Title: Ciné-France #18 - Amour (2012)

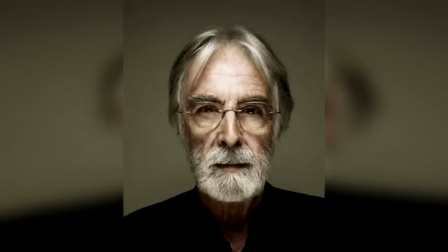Une des premières choses à noter, pour le spectateur qui n'aura jamais vu un Michael Haneke, il faudra se faire à sa mise en scène un peu... un peu sèche. C'est une chose fréquente dans sa filmographie, ne pas nécessairement nous montrer les actions des personnages. Comme si c'était au spectateur de se bouger s'il voulait voir, quoi.
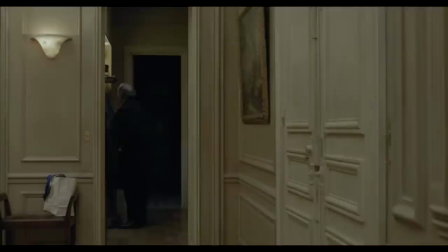Il nous fait le coup souvent. Prenez une des premières scènes du film. George et Anna rentrent chez eux après un concert. C'est le soir, ils vont bientôt se coucher, ils ne sont pas tout jeunes, donc ils vont pas faire la java, quoi. Conclusion, c'est pas spécialement fun, ok.
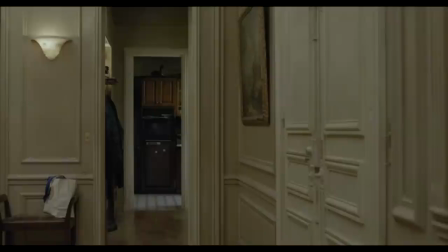Mais dans la grande majorité des films, on les verrait faire un petit peu, ces petits gestes du quotidien. Mais non, le cadre reste le fixe près de deux minutes. On les entend, oui, mais il arrive que ça reste vide pendant un bon moment. On ne les voit que quand ils daignent passer dans l'embrasure de la porte.
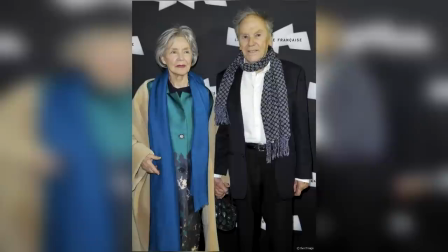En quelques minutes, quelques petits échanges auront suffi pour nous montrer une vie de couple, pour rester dans le domaine musical, disons harmonieuse.
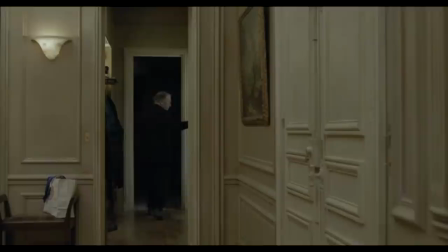Le poids des ans n'y a rien fait. Pas besoin de grand chose, ni même forcément besoin de le verbaliser. Des petits gestes, des attitudes, et même quand ça parle, seuls quelques mots tendres suffisent.
T'as-je dit que je te trouvais très jolie ce soir ? Mais qu'est-ce qui t'arrive ?
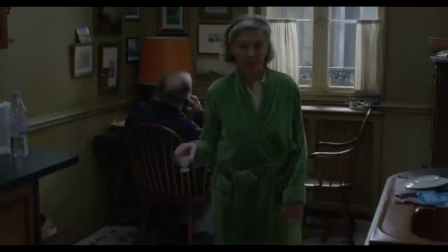Et puis, entre leur âge et le fait qu'ils sont un peu bourges, on sent que le côté super démonstratif, ce n'est pas leur genre de toute façon.
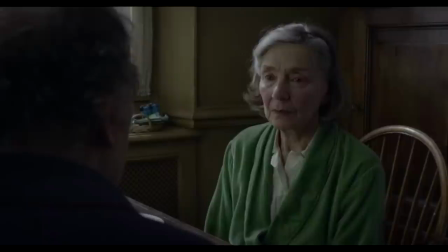Et puis un matin, Anne a une absence. Là, on trouve des plans longs, mais très bon choix pour que le spectateur s'inquiète.
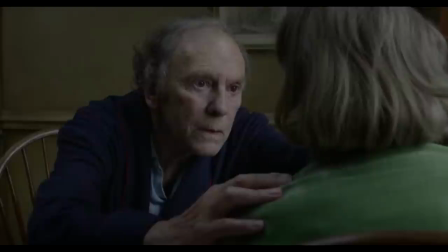Passés les premiers instants, on ne voit plus le visage d'Anne, seulement la réaction de Georges. Il n'y a pas de musique, garde-coupe, les secondes paraissent très longues.
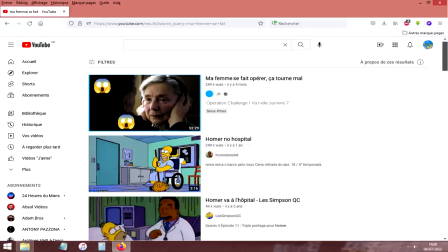Et puis elle revient, un problème circulatoire qui se profile. Une opération nécessaire, mais ça tourne mal, et ça la laisse hémiplégique.
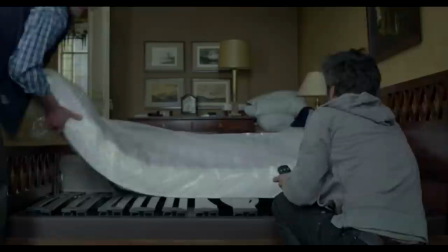Mais tout ça est suggéré, on ne verra pas un instant de l'hôpital dans le film. Au contraire, Anne fera promettre à George
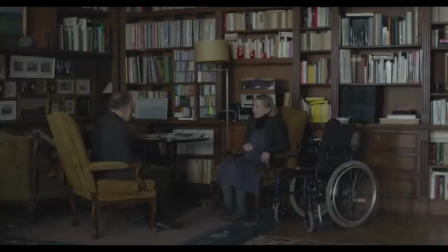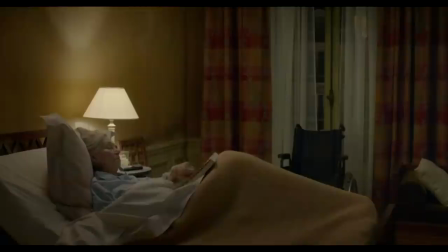Clairement, il n'hésite plus à se dire les choses après autant d'années.
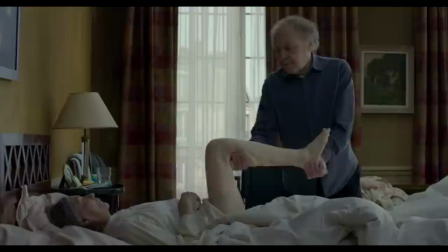Anne est toujours lucide, toujours capable de certains gestes, elle a quelques échanges mignons avec George, qui fait preuve d'un grand dévouement pour l'aider à se rétablir, et puis il y a des aides à domicile qui sont présentes,
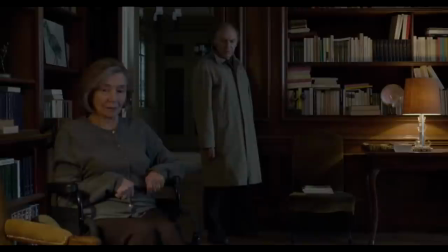la situation ne semble donc pas terrible à ce point au début. La solidité de leur couple et leur marque d'affection rendent le tout vraiment réaliste, et le jeu d'Emmanuel Riva et de Jean-Louis Trintignant n'est pas pour rien, évidemment.
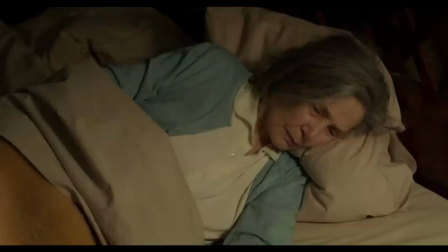Elle, d'ordinaire très chic et active, essaie de faire bonne figure, alors qu'elle ne peut plus jouer de piano, ce qui est plus compliqué pour elle. Le corps qui vieillit et qui lâche, c'est au cœur du film. Anne essaie de conserver sa dignité autant que possible, et George est là pour l'aider.
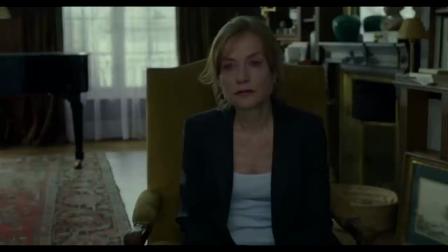Quand sa fille aimait l'idée de mettre Anne dans une maison, il fait barrage avec une certaine froideur, sinon cruauté dans ses propos. La cruauté, c'est déjà plus typique d'année que ça. Plus que la tendresse qu'on voit dans d'autres scènes, en tout cas. Isabelle Huppert, elle aussi, est comme presque toujours excellente. Au-delà de la peine pour sa mère, son personnage affiche un grand désarroi face à l'attitude de son père.
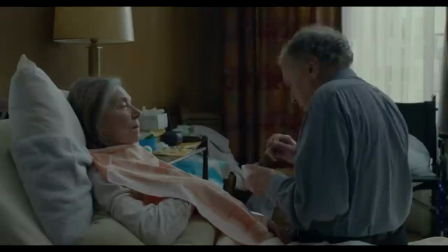Le cas d'Anne, empirant, Georges voyant l'attitude des autres gens, finit par l'isoler autant que possible pour rester le sommetre à bord.
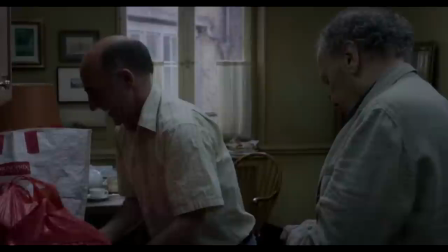Il y conduit sa fille, donc, il y conduit les infirmières, et même lorsqu'il reste aimable, l'air de rien, il presse les gens de partir.
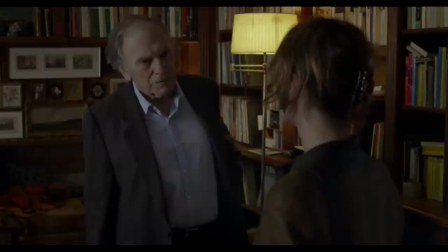Le film nous laisse juger de la pertinence de ses actions. On le voit parfois aussi réagir à certaines choses que, comme un sadique, Anneke ne nous a guère montré.
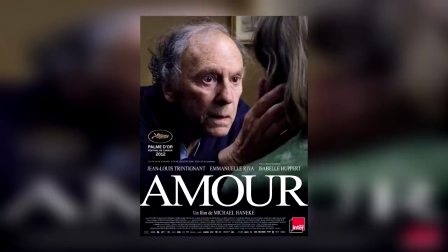Concrètement donc, pour certaines attitudes, difficile d'être sûr qu'il exagère. On ne l'a pas vu.
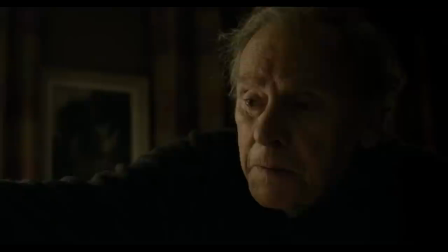Ce qui est sûr, c'est que dans ce film, les bons sentiments, les speeches motivants, le gnan-gnan, ça n'a pas lieu d'être.
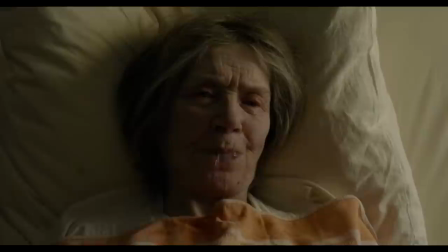Au contraire, le film a des passages assez violents à supporter dans sa deuxième partie. Car une seconde attaque laisse Anne plus gravement atteinte, incapable cette fois de parler comme il faut, et encore moins autonome.
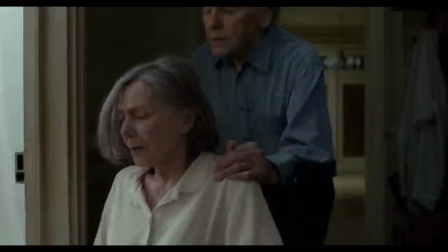Là encore, il y a une ellipse. Tout comme on ne voit pas son passage à l'hôpital, ce grave moment aussi est laissé de côté. Évidemment, un choix très conscient d'Anneke pour qui la fragmentation d'un film est nécessaire. Comme il le fait dire à George, « Rien de tout cela ne mérite d'être montré.
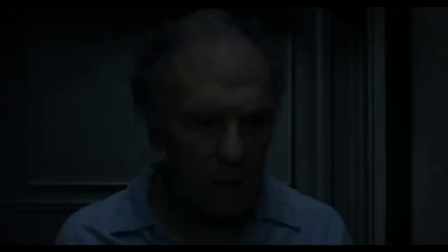» Pourtant, il reste quelques moments tendres, et tout n'est pas d'un réalisme cru. Il y a également quelques passages plus oniriques, comme un cauchemar de George, symbole d'une situation littéralement étouffante.
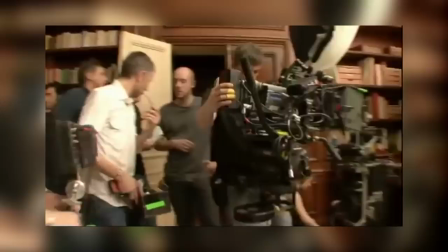Et une scène tardive dans le film, avec un pigeon ayant pénétré dans l'appartement. Jean-Louis Trintignant a parlé avec humour de cette scène, et du fait qu'Anneke a dû diriger un pigeon.
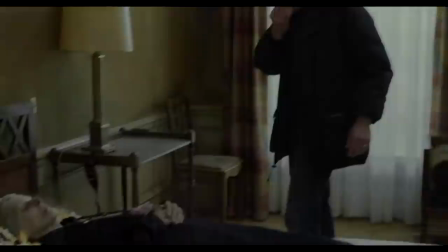Mais donc oui, le fait est que, il a dû refaire la prise fréquemment pour qu'elle soit parfaite. Toujours sa patience et son souci du détail.
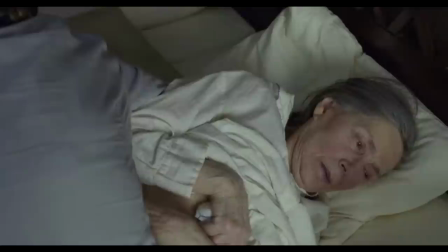Mais oui, le combat est perdu d'avance. Je rappelle le début du film. Il y a des scènes difficiles à voir, comme par exemple lorsque, hors champ, merci bien, George apprend à enfiler une couche à sa femme.
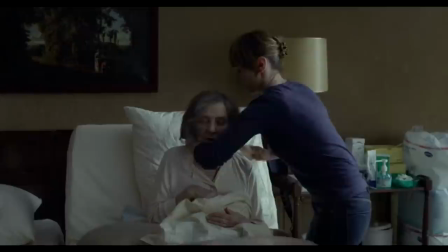On voit surtout comme c'est dégradant pour Anne.
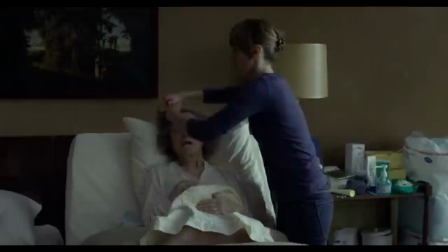Même quelque chose de moins humiliant a priori, comme l'aider à se coiffer, peut l'être, avec la manière infantilisante qu'a l'infirmière de lui parler, ou les exercices de diction faits avec George,
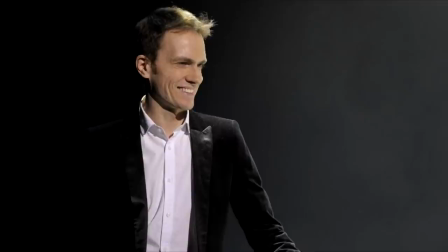mais où il utilise... une comptine. Une scène que je trouve plus triste et éprouvante que des scènes apparemment plus intimes, et où Emmanuel Riva nous fait ressentir toute la détresse de son personnage.